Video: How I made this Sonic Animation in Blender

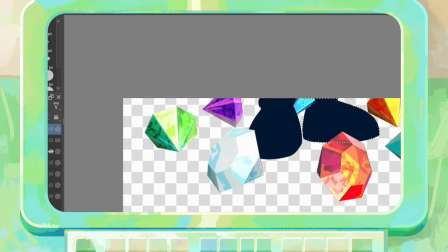Once Sonic was coloured, I used his silhouette to erase the Chaos Emeralds spinning behind him for every frame,
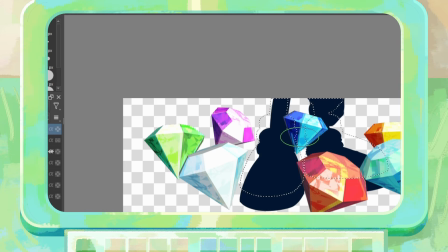which was a lot of work, but not as much work as the lighting. Oh, the lighting, where do I begin?
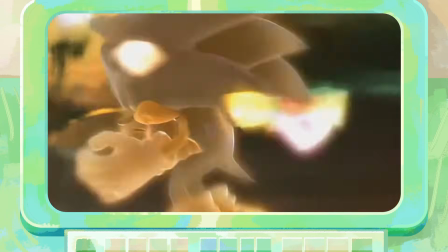I was inspired by Sonic Unleashed Super Sonic transformation, and I liked how the lighting was on the rim of Sonic,
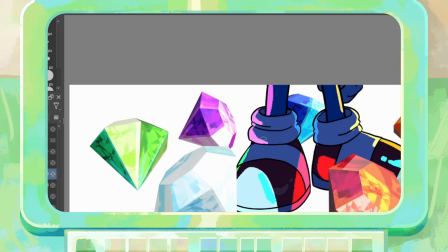so I thought it would be cool to animate every colour of the Chaos Emeralds onto him. But that got a little messy.
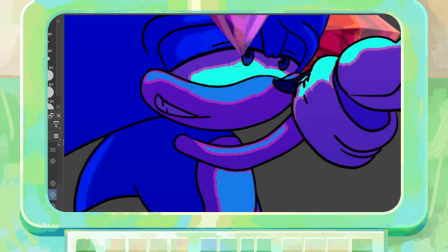After taking a step away for an evening, trying to figure out how to animate this lighting, I decided to simplify it and just focus on the light and the dark, then see where that took me.
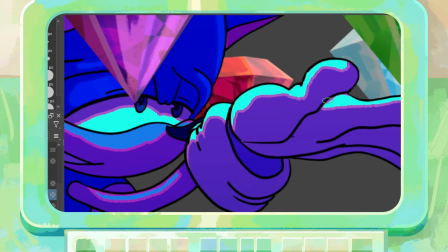However, for the breakdown for how I got to this shading colour is a little complicated,
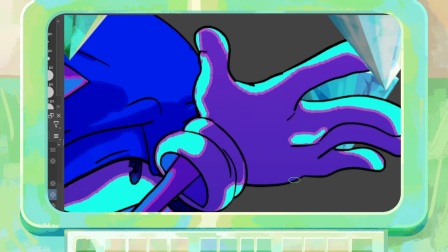so bear with me while I explain how I got to this lighting effect.
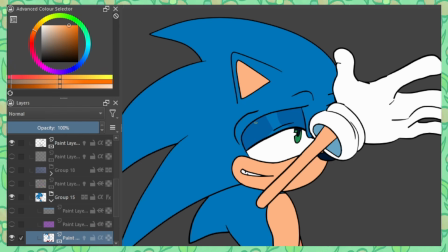So I was gonna write in the script how I came to the final lighting for this animation. It's kind of complicated to write down in script form, so I'm literally just gonna show you how I've got this all set up here.
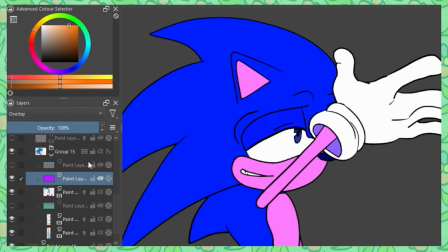So first I put down a purple overlay layer. You can see here, it makes them purple.
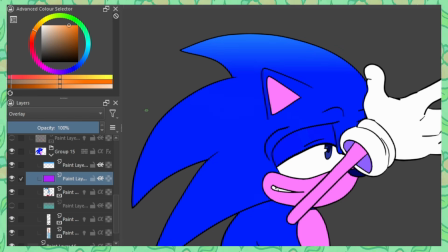Pretty cool. I also add like an extra like lighting up top. It's just a gradient.
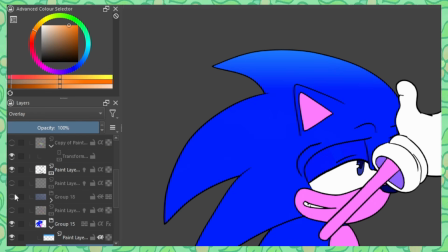You can kind of see there. Then I add a group layer where when I turn it on, it's just a shadow layer.
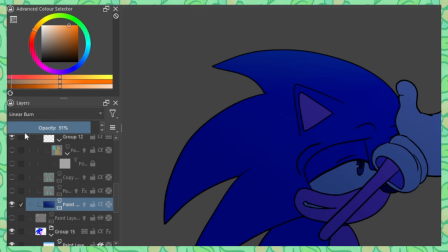So this is like set to linear burn. I don't know if this actually does anything. I know it doesn't really do anything.
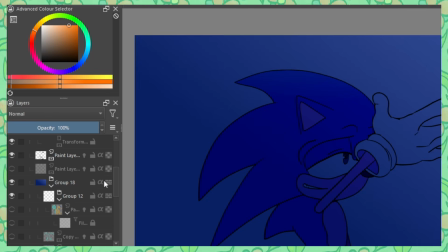So I've just got like a dark blue gradient. So I've got that clipped over Sonic and another group layer.
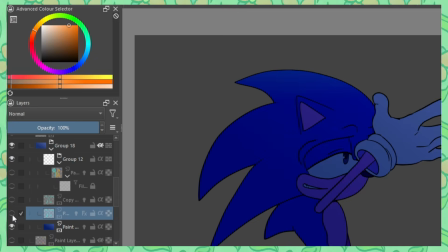And I've also got this group layer set to multiply. Then I've just drawn like a cyan kind of colored lighting here.
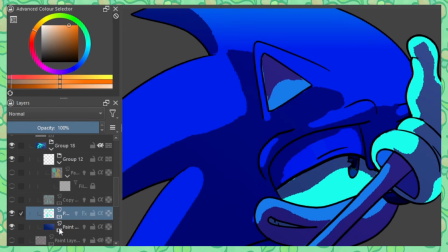It looks like it's a whole bunch of different colors, but like it's literally just the same color, I think.
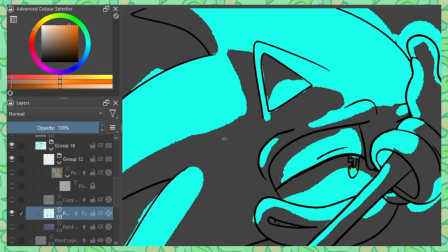If I can get this to show. Yeah, it's literally just the same cyan color.
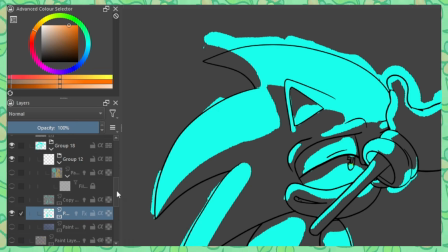It looks a little chaotic. In this cyan lighting layer, as you can see here, I've got a layer style,
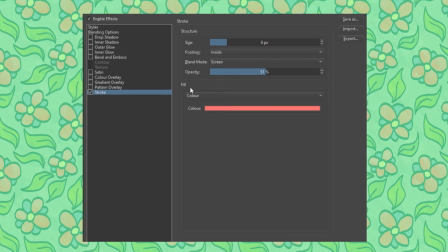and literally this is just a stroke that I've added onto the lighting, and it's like this peach kind of color.
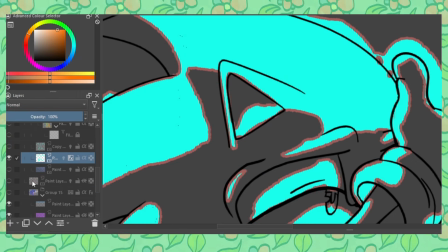You can kind of see how it's got this outline here, and that's how I create this like outline effect.
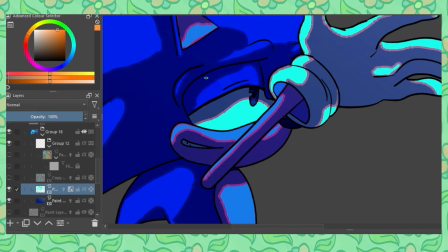So that is basically how I added in this lighting. It's very complicated.
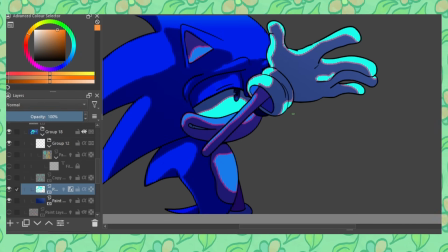I don't know how I figured this out. I just kind of went with the flow and I was like, oh, what if I try this and try that? And eventually I just came to this. It works with the animation, I think. Also, to get that multicolored glow of the emeralds on Sonic,
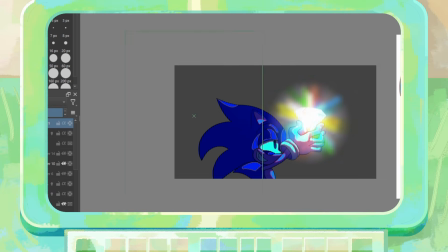I used a soft brush to paint this out, which I tweened the rotation and clipped it to Sonic.
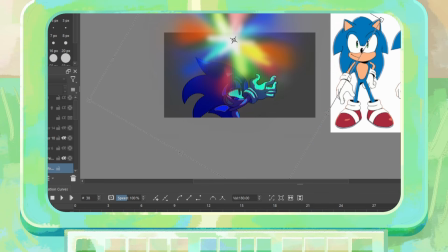I also set the layer to addition to make it extra glowy.
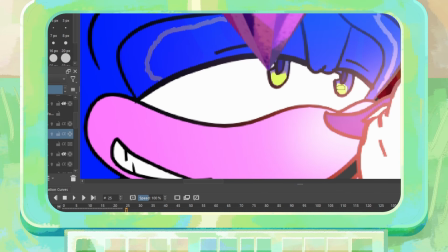I added in some highlights to Sonic's eyes, and we are finished the first scene of this animation. Moving on, I forgot to record animating the impact frames. To be fair, the time-lapse probably wouldn't have been very fun to look at, but to break it down as someone who doesn't animate impact frames like ever, I used the vanishing point tool in Krita,
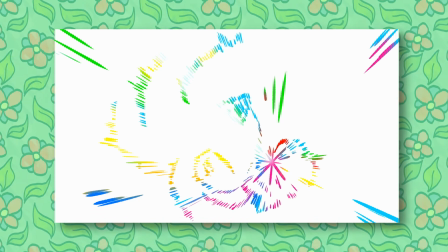placed the point where Sonic's fist is from the first shot, then I drew in lines in different colours, trying to include a bit of the shape of Sonic's silhouette as well.
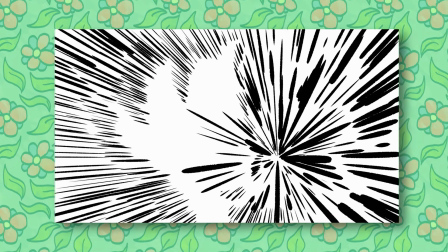Then I drew the inverse of this with a black brush. Then I turned the background black and drew some lines in white.
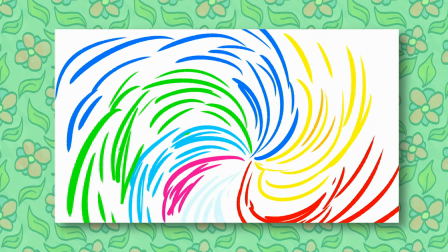I then animated this swirl effect, which was a lot of fun.
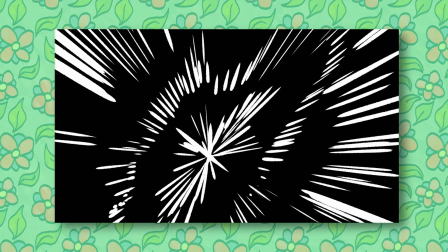And then I cut again to black, and I roughly drew out Sonic's eye in scene 2, before cutting to his eye with the colour variation.
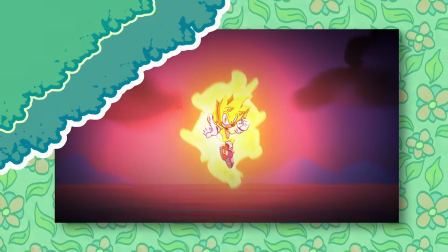Then scene 2 continues on as normal. Speaking of scene 2, it was pretty simple to colour.
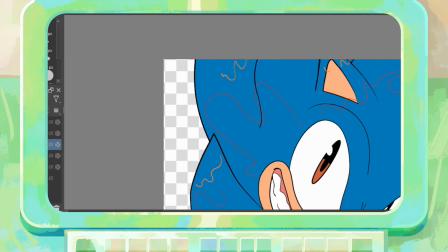Well, until he turns golden yellow, because Sonic's quills and ears are moving in the wind, it was tricky to keep the colour change consistent.
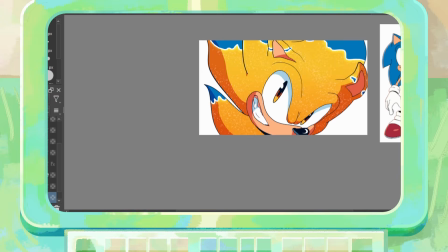However, after much trial and error, I got there. And on a separate layer, I coloured Sonic in yellow.
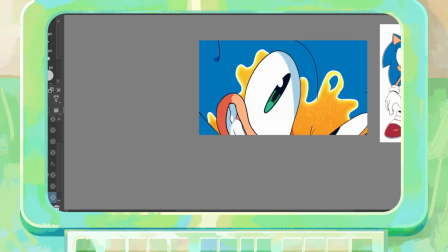Why on a separate layer, you ask? So I can add some gradients and lighting effects onto only this part of Sonic.
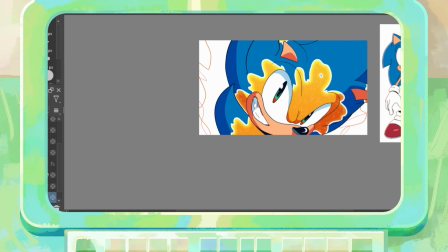Sonic's eyes also changed from green to brown in this shot, which with some colour separation lines was very simple to animate.
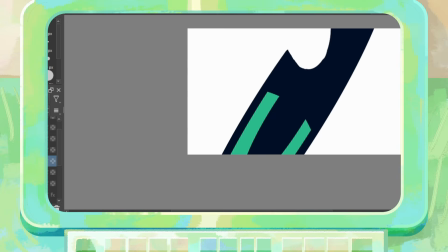I also drew in some more colour separation lines for the cell shading, as this was a close-up and I wanted to have more detail.
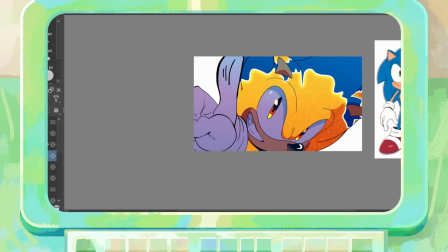Oh yeah, I forgot to mention, Sonic himself and his pointing hand were both exported from Blender in separate layers, as I wanted to add some darker lighting effects, as well as some rim lighting onto only the hand,
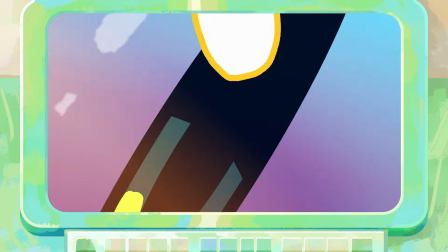which will make Sonic stand out. Once this was exported from Krita, I felt like this scene didn't look as cool as I wanted it to be.
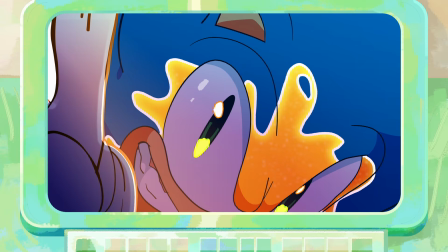However, this scene will look much better in post.
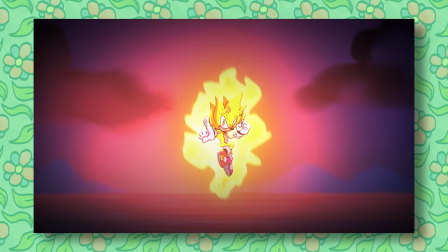Also, there is scene 3, which I forgot to record, but really it's just a quick looping animation. The only notable thing to mention was for his aura effect, I made this in Blender, with this wave distortion effect.
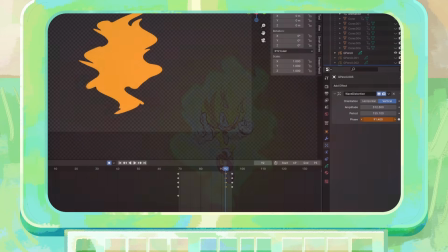I also painted the backgrounds in Krita as well,
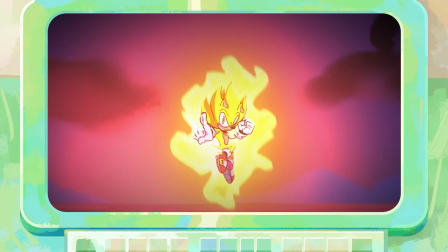although looking back I wish I added a little bit more detail or texture to the background on shot 3, especially since it's an establishing shot.
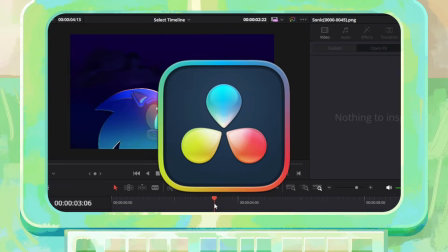For editing, I used DaVinci Resolve 18, and to make my animations pop out,
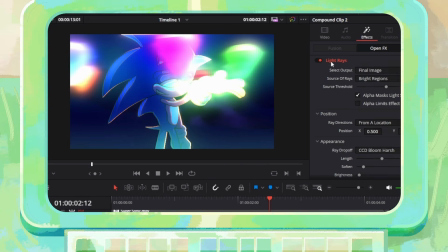I like to use the light rays and glow effects to add a lot more interesting lighting, as I feel like it really brings it all together.
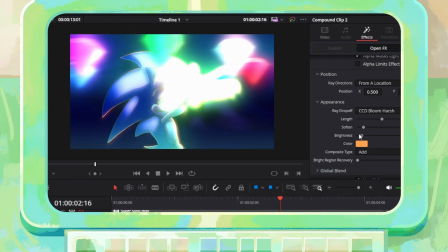You just have to be careful to not overuse these effects, as it will wash out your lovely drawings if it's a little intense, and your computer might hate you. After some minor editing tweaks and some sound design, this animation project is finally complete.
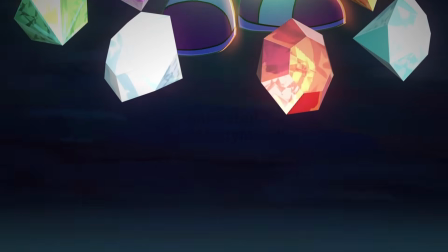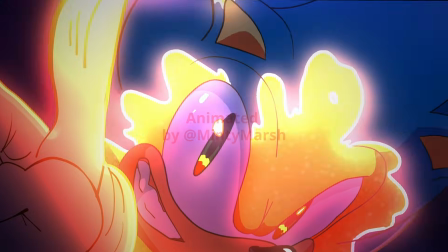And I'm very happy with the results of this one. While I didn't use Blender Grease Pencil for everything, I felt like every software has its strengths, and Blender is very good for drawing line art and animating camera movement, and of course is great for creating 3D models. This project was a great learning experience, and while there were times I really struggled and went through much trial and error, mainly on the first shot, but I'm glad I pulled through and finished the project. The link to this animation is down below if you'd like to check it out. Until next time.